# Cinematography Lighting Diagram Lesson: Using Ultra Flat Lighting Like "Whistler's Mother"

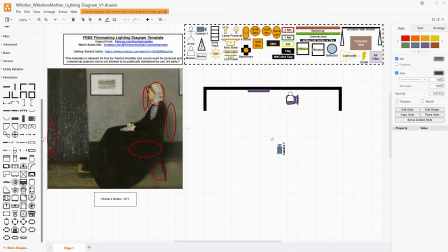The normal lens will help reduce distortion. We don't want to have any sort of like fisheyeing effects. And we also don't want to have the space be too compressed. We do get the sense that there is some space between these objects, her and the wall, for example, but it's still quite flat.
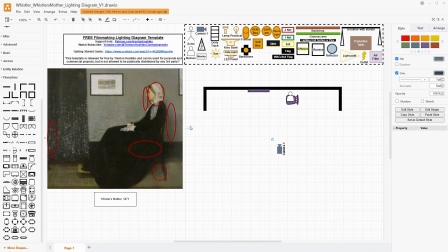And so we're not going too far past a normal lens to accentuate that further. Now, you obviously could, and this shot would look very different if you had more physical space separation, type look with a wider lens. But we're just going to try to replicate it as it is.
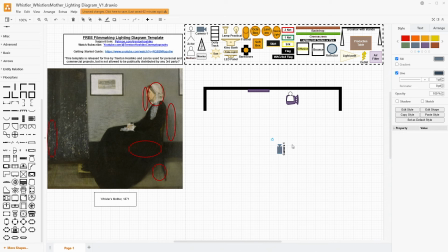So I'm saying this is a normal lens, probably somewhere around, 50 to 70 millimeters. And so we'll be here, and we'll just be a little bit further back, and we're going to make that composition. So now we have a couple different choices. The bigger the light here, the better you're going to be off for getting it to be incredibly even.
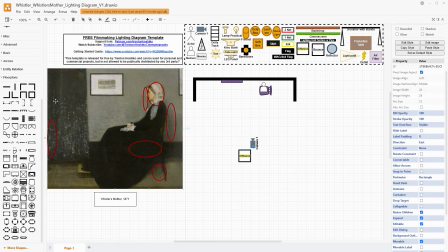That is the focus. We want to fill this entire frame before it has any fall off. So I would say, so I'm going to go in here, and I'm just going to say this is resizable, and we're going to make this roughly a 12 by 12, and we're going to put it right behind the camera.
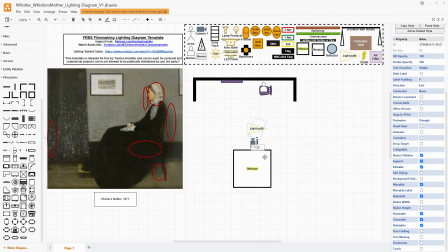And with this right behind the camera, now anything that's in front of the camera is going to be having this huge light source on it. A 12 by 12 is very large. I think we sometimes don't appreciate exactly how large a 12 by 12 is.
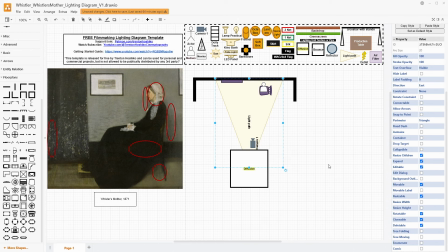And so we'll do something like this. And that would get us this type of look. We don't see the other end of this, so I'm going to just reframe this slightly. So something like that. To light a 12 by 12, you do need a huge amount of light.
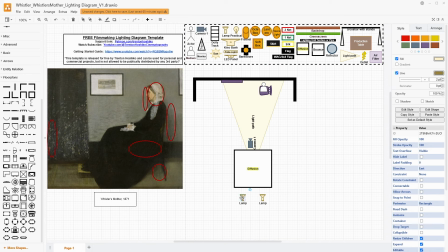You definitely would need either a huge open face or several other lamp heads depending on what you're using, and you would need them to be pretty powerful because of the diffusion itself absorbing some of that light, and also the distance between the diffusion and our subject. We would definitely need a good amount of light going into this.
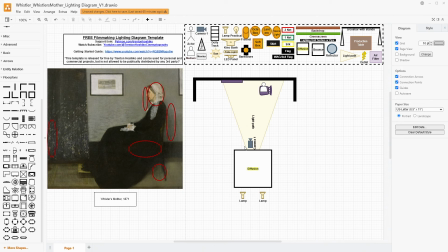A large open face in this way would be a really good option. This is a pretty expensive way to do this. This might be the easiest way, just the most, concise. You can set this up, very traditional film equipment, but let's talk about how to do something like this on a budget.
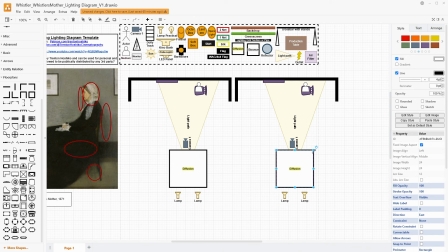So instead of using a 12 by 12, I'm going to go back down to either a 6 by 6 or a 4 by 4, whatever you have access to. And we're still going to push a huge amount of light through this. I'm still going to use 2 lamps. You can definitely fill that frame and get this kind of light.
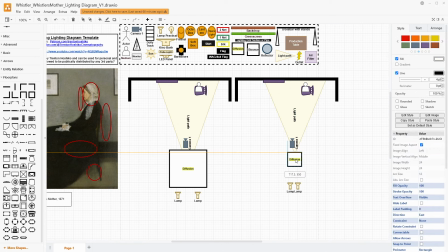Now this is smaller, so we're going to have to bring it in a little bit closer like this to get the right spread. Otherwise, the setup is pretty similar. We have a diffusion frame, either a 6 by 6 or a 4 by 4, and we are filling that entirely with a lot of light.
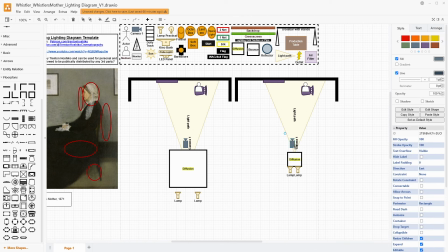Now, you might be thinking to yourself, but the camera's right in front of it, so wouldn't that be causing shadows on the wall or the floor or somewhere around here?
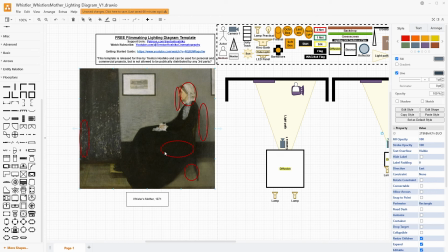And the answer is no. And the answer is no because that light going around it is being so diffused that we are not getting a shadow by the time the light is hitting her. Now, when we're looking at her, we see that little tiny bit of a shadow right there.
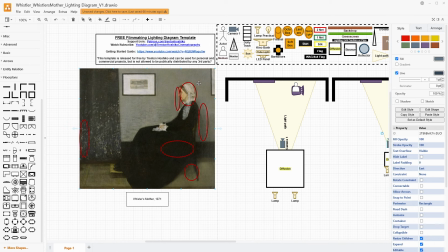That's all we're getting from her being right next to the wall because that light is wrapping around her so much.
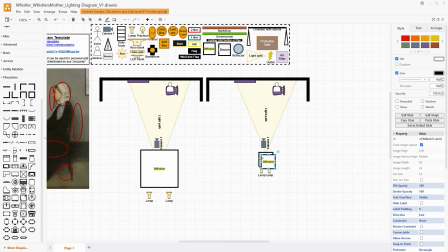Now, if you want to get something a little bit more, you could also do something like this where you have 2 of these frames right next to each other and either doubling up or quadrupling lamps, but you probably could do it as such with 1 frame on the left, 1 frame on the right,
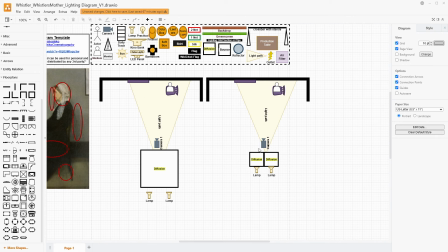1 lamp on the left, 1 lamp on the right, and have a similar effect. We just want something large. Now, this diffusion source could also be something like the core of a 5-in-1 reflector.